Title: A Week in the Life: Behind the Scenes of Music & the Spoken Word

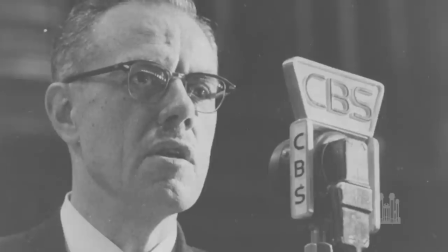He was the producer of the broadcast, all while he was writing a nationally syndicated newspaper column.
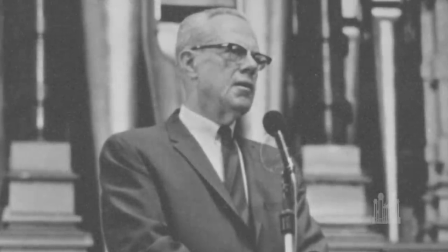He was a father of four boys. He was president of Rotary International.
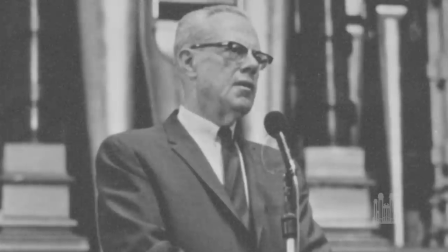He was also an apostle in the Church of Jesus Christ of Latter-day Saints.
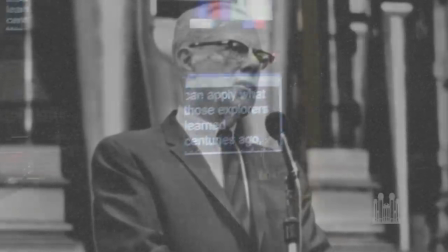This was an unusual man. Now it's pretty much set.
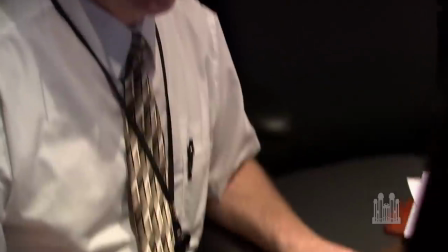It's a rare moment that there's a change made in the spoken word on Sunday morning.
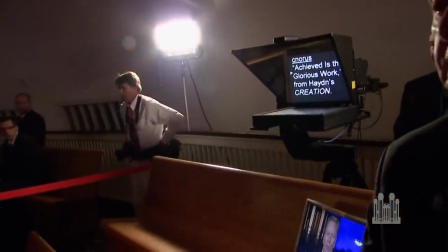But back in the day of Richard L. Evans, I know the story,
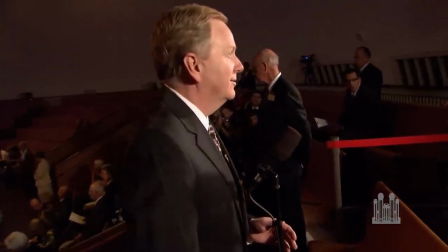I've read some of the historical accounts that he would be making changes and finishing his spoken word that morning before the broadcast.
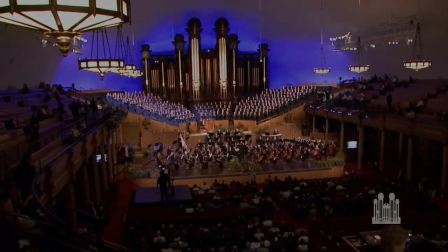Not too many years ago in the early part of television, if the music and the spoken word had some kind of connection, it was serendipitous at best. But now we actually start with a theme.
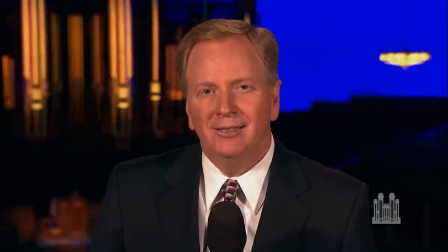We can pit daily our determination, discipline, grit, and sense of duty.
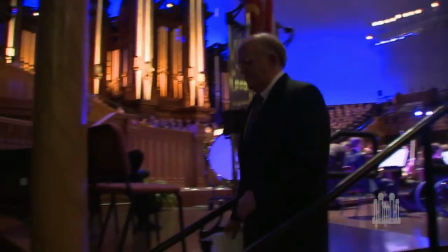Lloyd and I will meet anywhere from four weeks to six weeks before any given broadcast, and we will talk about what might be a good message. He will say to me, you come up with some things that you want to write about, and then we'll figure out some music. or he may say, we've got to sing this, so could you write a spoken word that would fit with this?
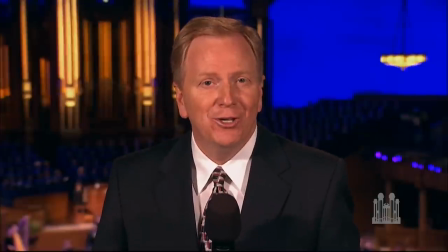And the choir follows with praise for nature's goodness and splendor in the chorus,
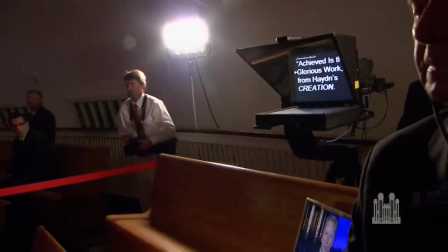achieved is the glorious work from Haydn's creation.
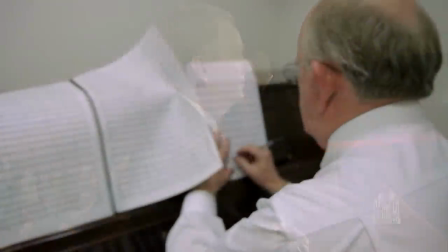Sometimes I'm able to select music that will be very tied into the message, and other times it may only simply reference the music.
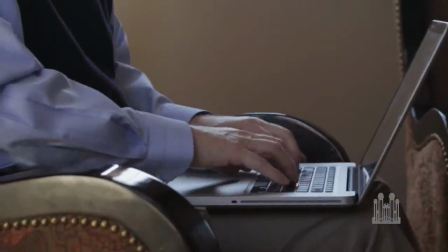With the addition of the spoken word to the choir's music,
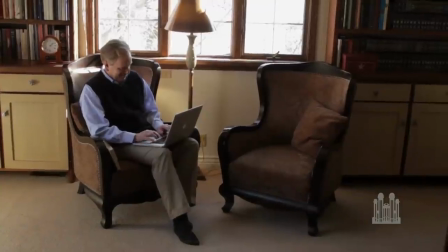the broadcast settled into its signature style, a blueprint that really hasn't changed for more than 80 years.
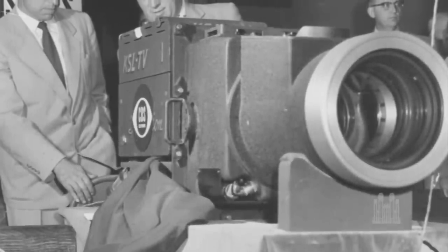What did change was the advent of television,
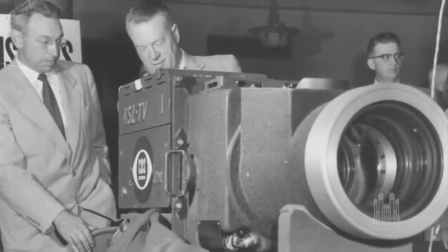which expanded the broadcast's reach and eventually led to far greater focus on the visual elements of the program.
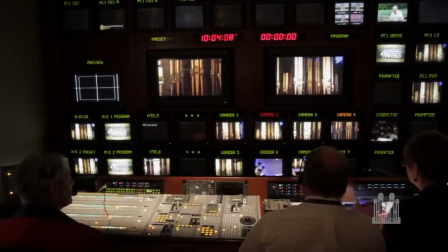You can be a little tighter on choir, make sure you show the tops of pipes.
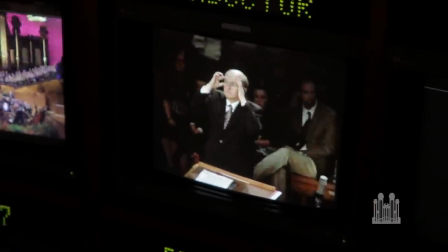It's essentially the same as it was decades ago, but today there's more production, we have more visuals.
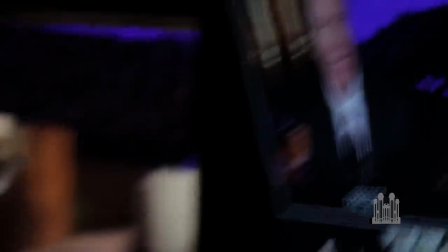The next three songs are all together.
I started producing the broadcast in 1983.
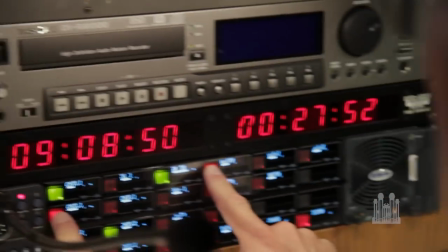The program looked pretty much the same week to week to week.
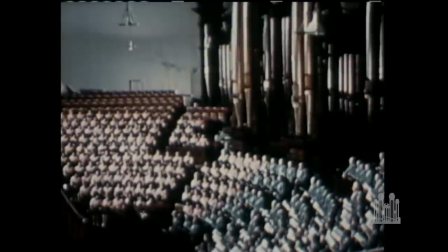There's only three cameras. They were static, they were on tripods,
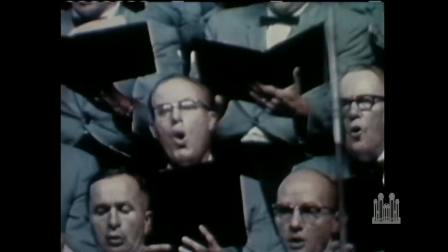and so whatever direction you looked with the choir, they were just kind of this wall of faces.
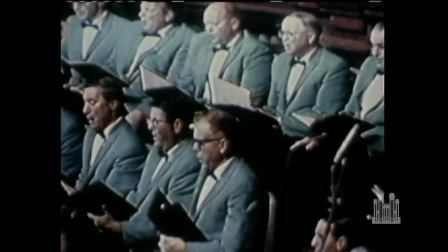It was very flat. We wanted more stations to take the program, and the only way to do that is to make it a well-produced program, not only good musically, but we wanted it good visually and that it was appealing.
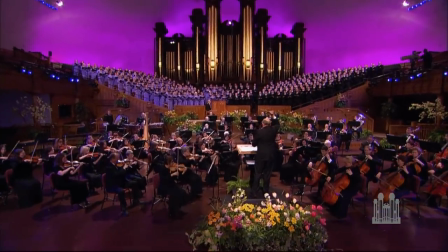The very first thing we did was we tried to get cameras that moved.
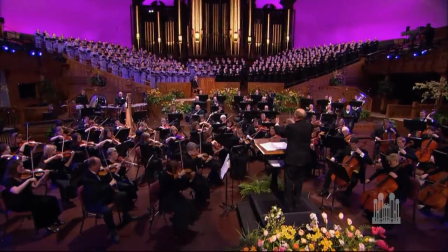The tabernacle in the choir is big,
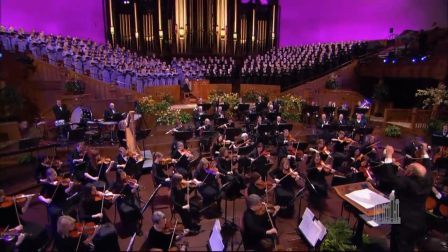and the only way to see that bigness and that grandeur of them up on the stage is to be able to see the shift of perspective,
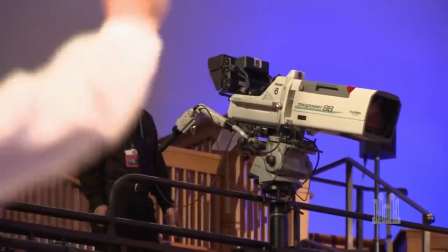and you're going to do that if you can move the camera. We played with some different locations of putting the cameras, more up in the balconies.
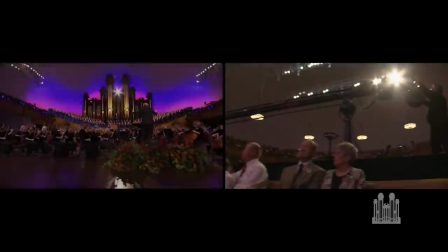We now have a large chib arm, which is a very dynamic camera look,
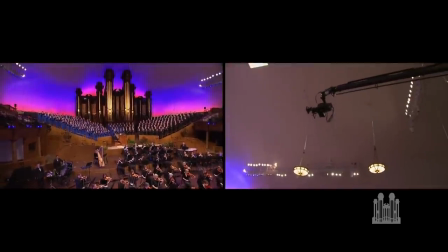where that camera on the end of a large boom can fly over the orchestra or
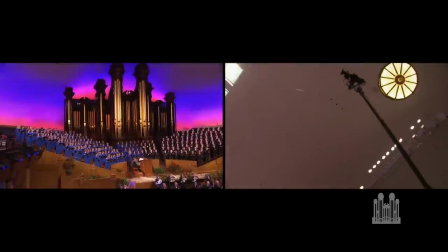the choir and give us a much bigger perspective of how large the choir is.
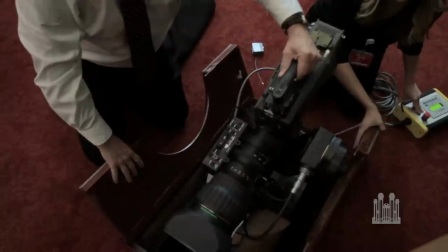The production elements that go into making up music and the spoken word have changed significantly over the 80 years that we've been doing this.